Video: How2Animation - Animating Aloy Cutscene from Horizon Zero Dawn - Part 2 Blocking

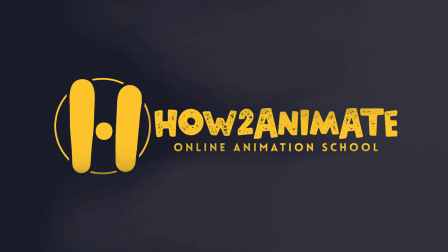(0:00)
Okay, so I'm going to be continuing on with this cutscene today. Just need to remind myself of where I'm at with it.
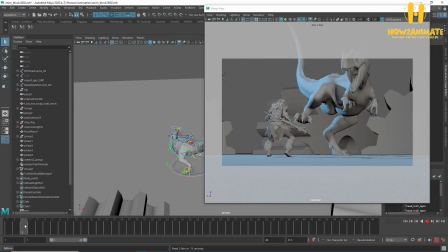(0:07)
So, you've got the dinosaur roaring at her,
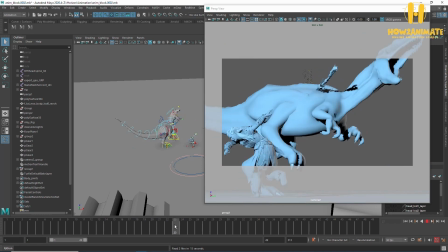(0:12)
takes a bite, she then throws a spear, runs at him, jumps up on the back.
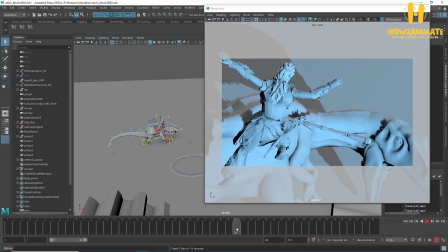(0:22)
Okay, this is as far as we've got.
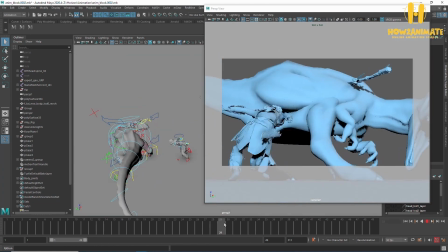(0:24)
So, what I need to do first of all is put a little bit of motion into the dinosaur here, because he kind of just dies.
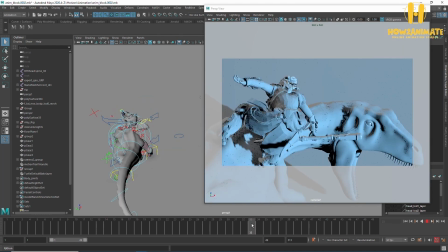(0:33)
I don't want to change the position too much, because obviously I want to get her up on the back around here, and I quite like this framing, so what I'm going to do is just add a bit of ambient movement to him.
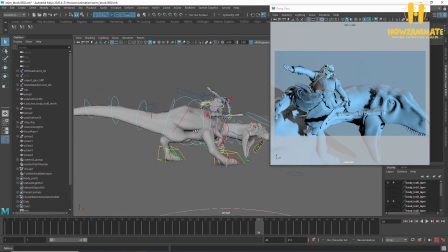(0:47)
I think he's still going to be slightly off balance, so what I might just do is a couple of steps just to kind of correct
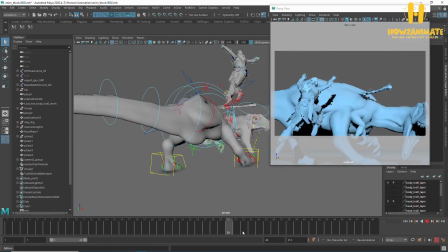(0:59)
his positioning. Yeah, okay.
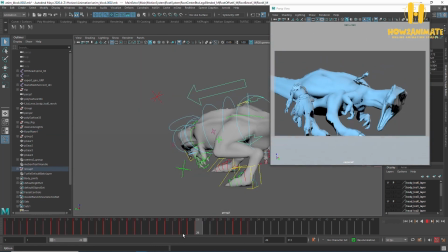(1:02)
Alright, so with stuff like this, it can actually be quite tricky just to keep a character alive, you know.
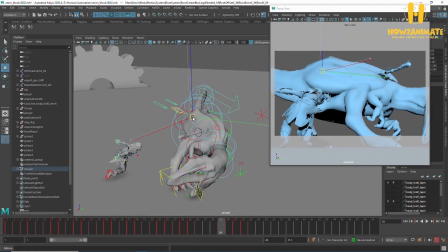(1:13)
But generally, if you sort of give everything a slight nudge and a slight wiggle, that usually does the job.
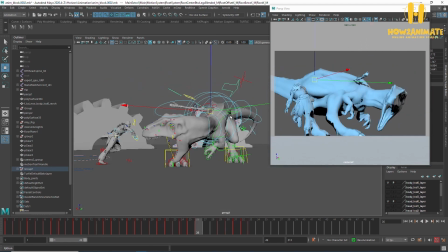(1:23)
So he's just done a step here, so I want to make sure I get a nice down position at this point already.
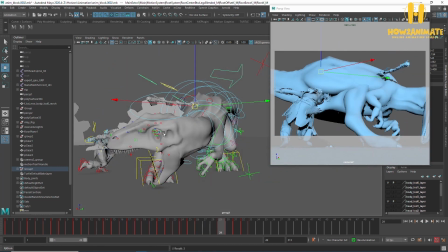(1:32)
I'm just going to work on the core first of all and then work outwards. I think this foot here is going to have to move.
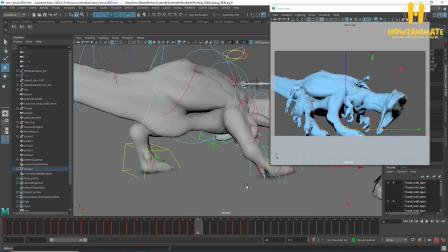(1:41)
Yeah, which makes sense because this foot has just come down, so therefore this foot is then freed up.
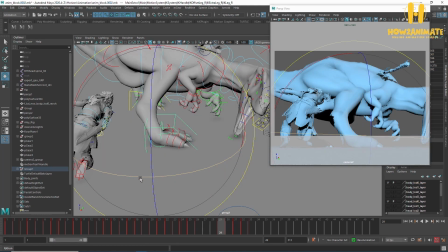(1:47)
I don't like this clipping as well, so I'm going to fix this so it's a bit nicer position.
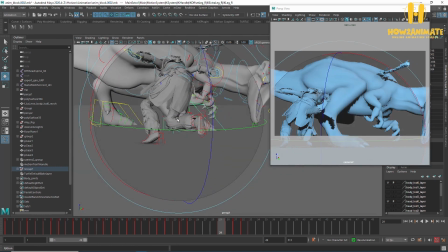(1:54)
Put that about there.
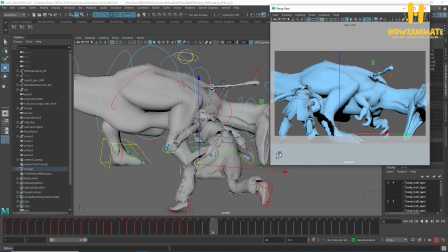(2:02)
Because the camera is sort of coming in, I don't need to actually add that much to him.
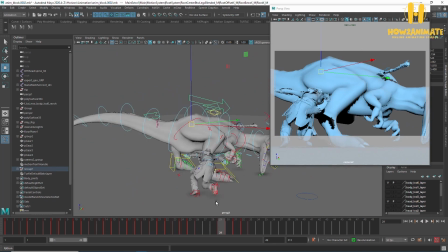(2:08)
I just need to add enough so he's not completely dead.
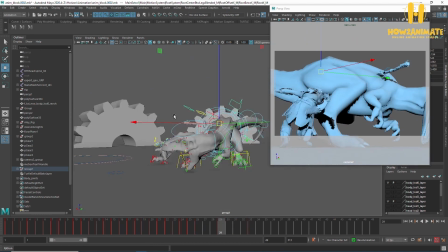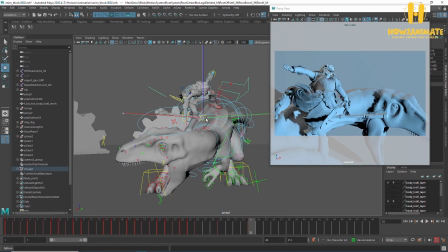(2:18)
So it could just be something like that. The weight of her coming down as well might actually make him come down after this as well.
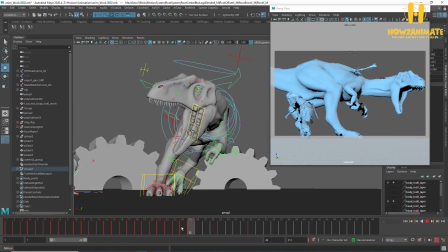(2:31)
It does feel like I'm missing a frame between here and here though. You see that massive change of shape between here and here.
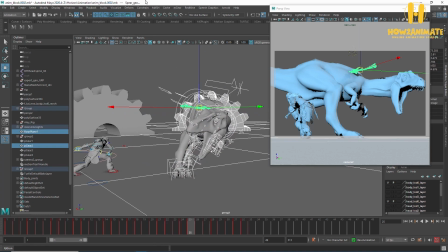(2:38)
Yeah, that needs addressing, so let's break it down.
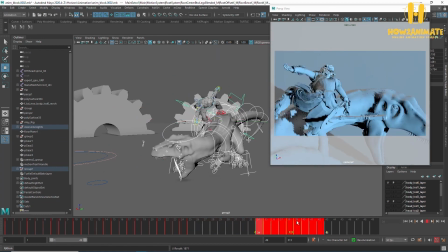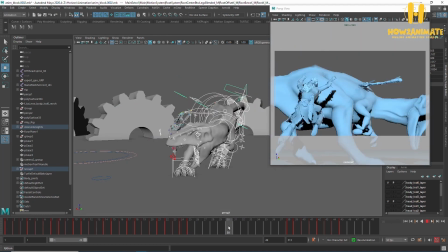(2:51)
Okay, so I want this foot to kind of stomp down, so I'm going to favour this side.
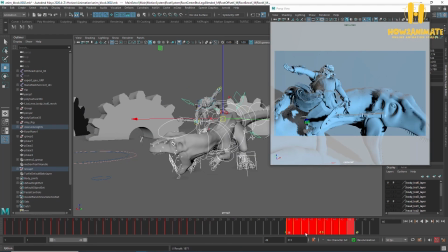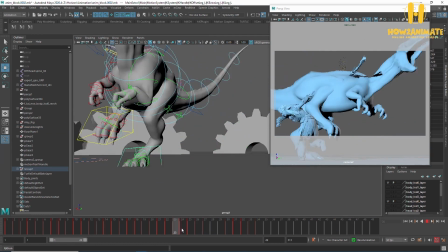(3:04)
Okay, now as this foot comes across, he's kind of off balance, but at this point it's going to start to raise up a little bit.
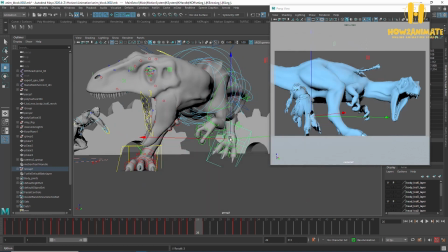(3:13)
I'm not too worried about the leg clip in there because it's on the other side of the camera, but try and get it in shot a little bit just so it's clear what's going on. And I'll do the toes and stuff later, but that'll be about there. And it stomps down.
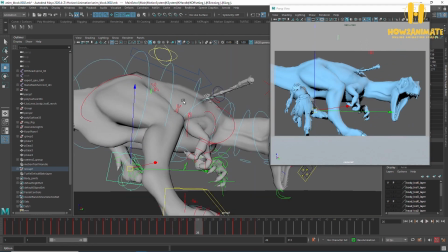(3:33)
There you go, that's better. Cool, now what I'm going to do is just feed that slight ambient movement into the rest of him.
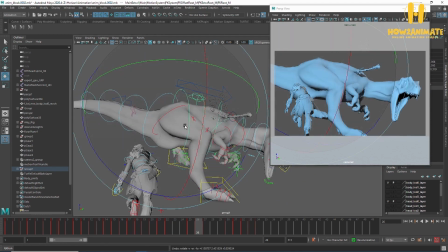(3:41)
So I'm not going to use this control, because this control and this control are basically the same.
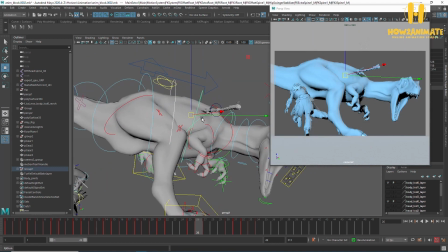(3:46)
But from about here, I'm just going to select these as a block for now. And probably the neck as well. And the head, why not?
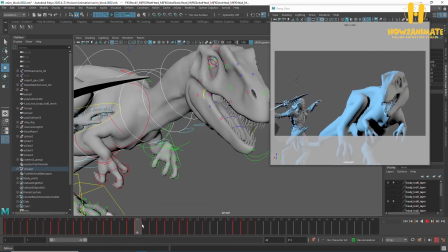(3:57)
Okay, and what I'm going to do is just add a little bit of texture.
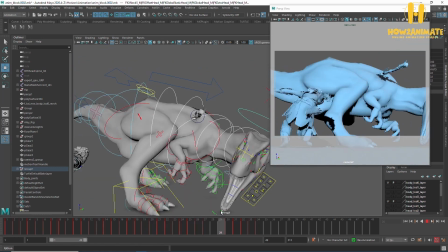(4:03)
Okay, so we've got a down position there.